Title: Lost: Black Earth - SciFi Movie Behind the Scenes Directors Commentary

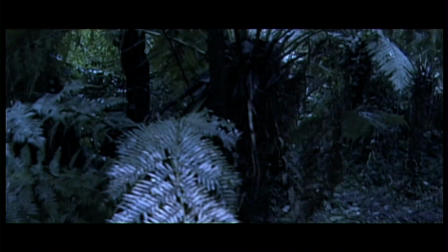This shot here was actually one of the only dolly shots that we had in the movie.
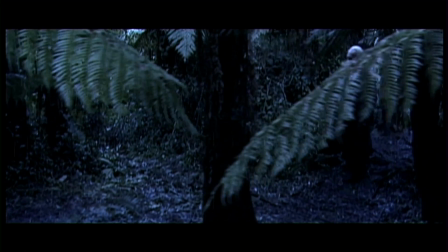When we started the project, we wanted to have a lot more of camera movement, fluid movement,
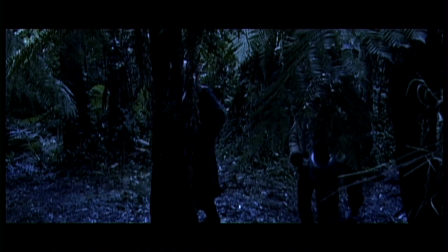and Rick was getting a dolly made up,
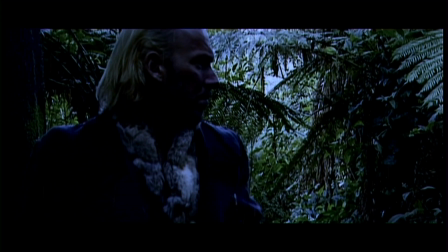and it wasn't actually completed till about halfway through the shoot, and he brought it down and I said, alright, let's use it for this shot,
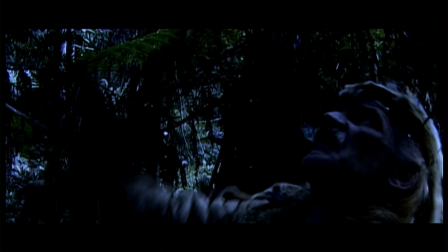and it took him about 3 hours to set it up, so after that I decided we weren't going to use it again.
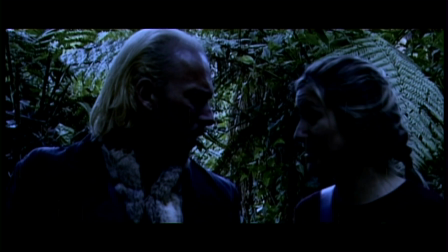A lot of the subtle camera movement, like that slow
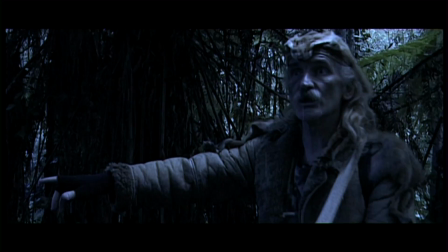push in that we just had then, is actually created in the computer afterwards.
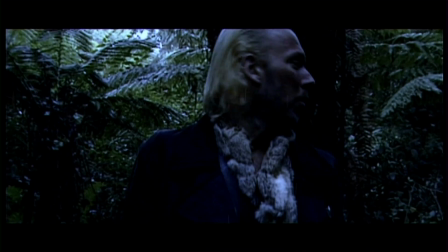And because I decided to,
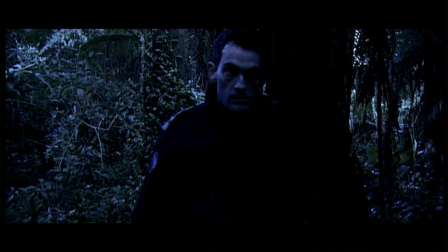we actually shot the movie 16:9 and then cropped it down to
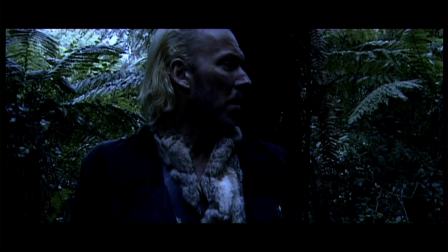2.35 to 1 ratio to give it that more cinematic look.
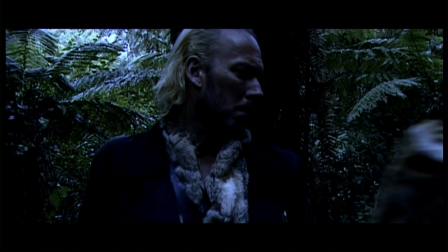One of the things we were able to do is
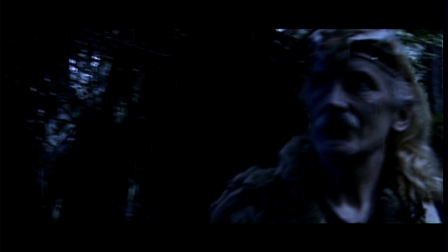create the movement digitally because we had the extra space of the image top and bottom to play with.
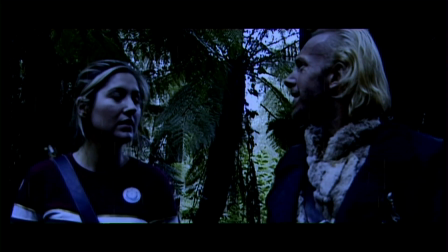So we got a lot nicer shots than we originally had
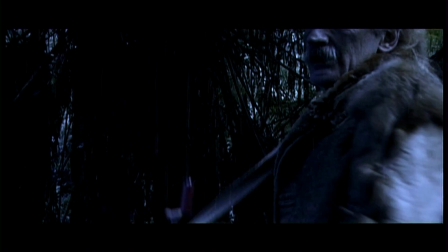just by adding slow tilts and pans and pushes in.
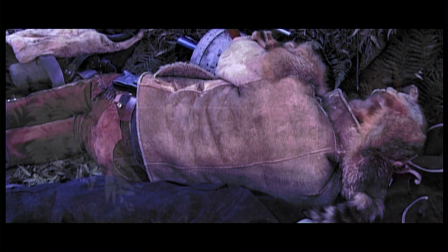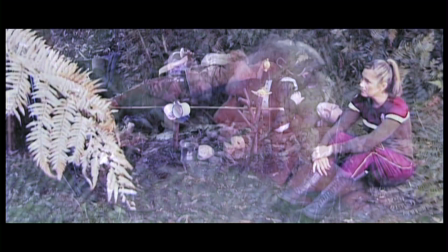This scene coming up with Jamie doing his martial arts impression.
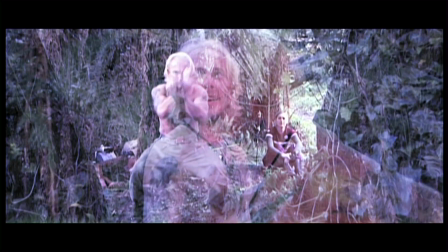He actually did have a couple of months of training with a guy, and
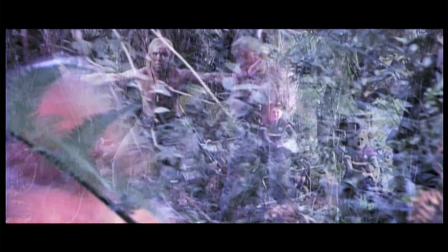yeah, I don't know what happened.
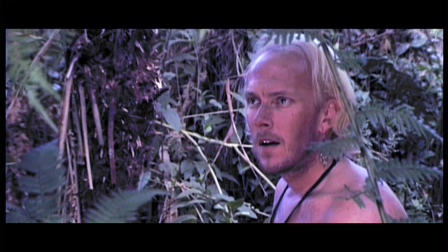He just kind of looks funny when he's doing it. Hence the reason the crossfades are in there, to sort of hide it a little.
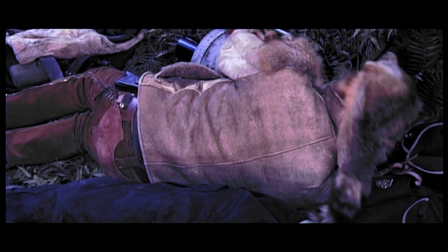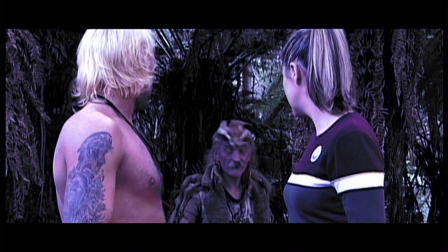This scene, this little bit coming up with Fergus, where he coughs up the snot.
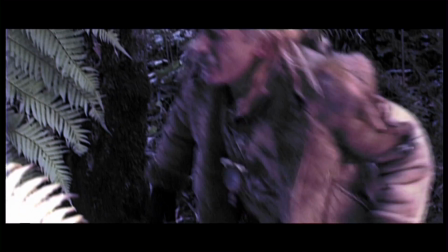He just couldn't get the sound that I was after,
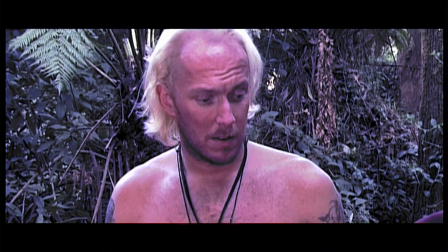which was really odd.
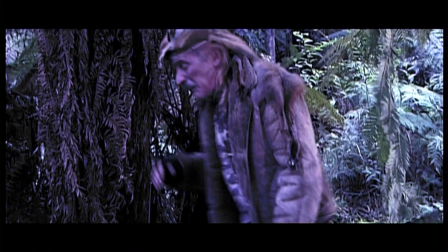That bit there.
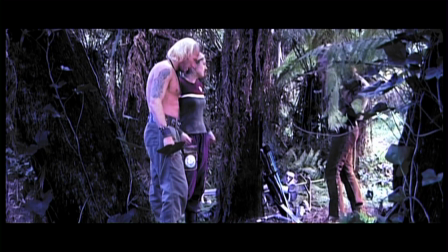And so I remember when we were re-recording the voices, I had to go in there and actually record that little bit myself.
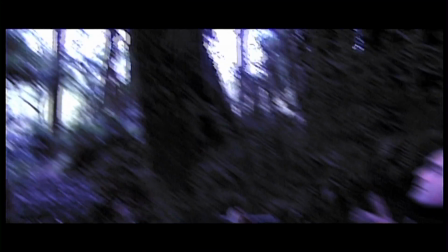I'm well versed in being disgusting. You went out like the sun in winter. You're right now, your memory's coming back.
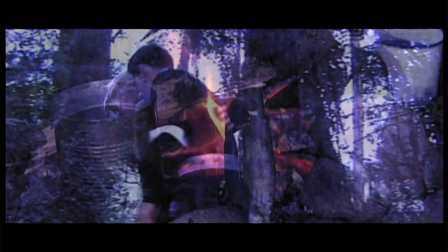Come with me. Where are we going? To get breakfast.
This scene here, where they're sitting around eating a chicken and talking.
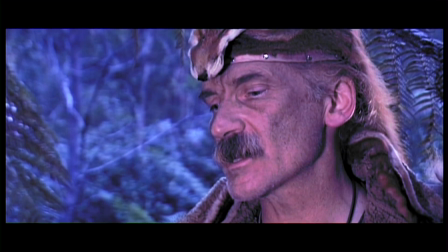Chicken's actually supposed to be some other strange creature that's never mentioned, but it looks like chicken because it is chicken.
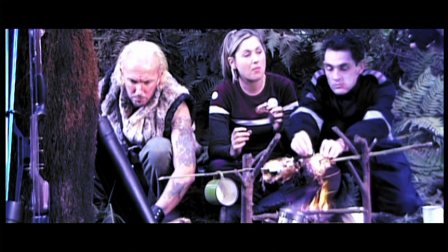This was actually one of the most painful days of the whole shoot, for so many reasons.
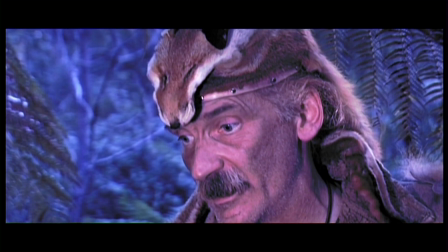One of the big ones being none of the actors actually learned any of their lines,
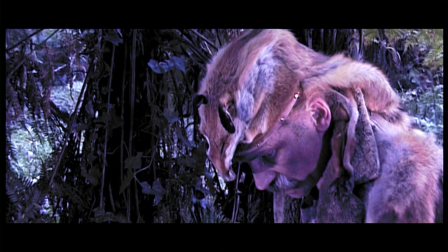so we're having to actually hand feed them off camera, one line at a time, which seemed to take forever.
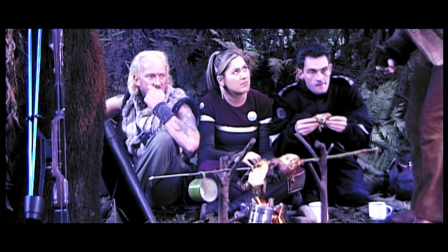The other was keeping the fire going, because everything was damp and wet in this forest.
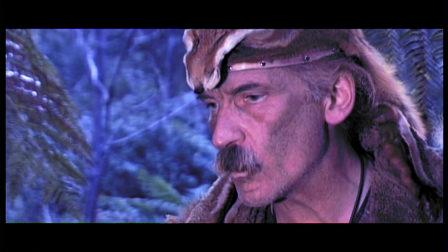The fire just wouldn't stay alight, so every time we'd stop for a take,
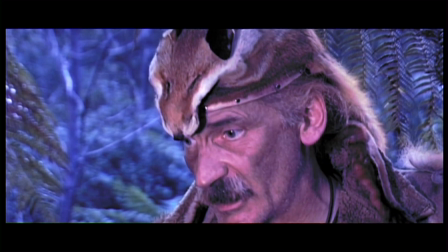Chris would run in and sit down and be blowing on it and fanning it and trying to keep it going,
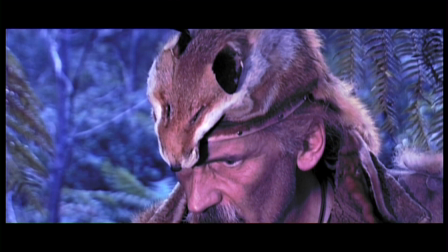and trying to keep a fire look consistent for an entire day of filming is pretty tricky.
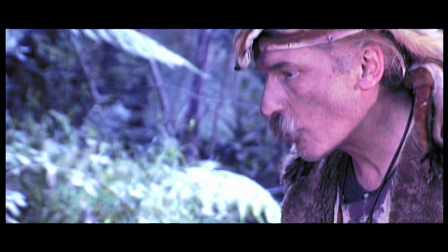This scene was originally about a 12-minute dialogue piece, which when we came to edit it,
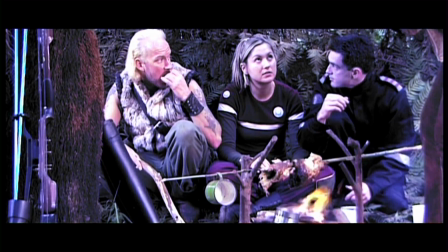it was just too long and boring and tedious.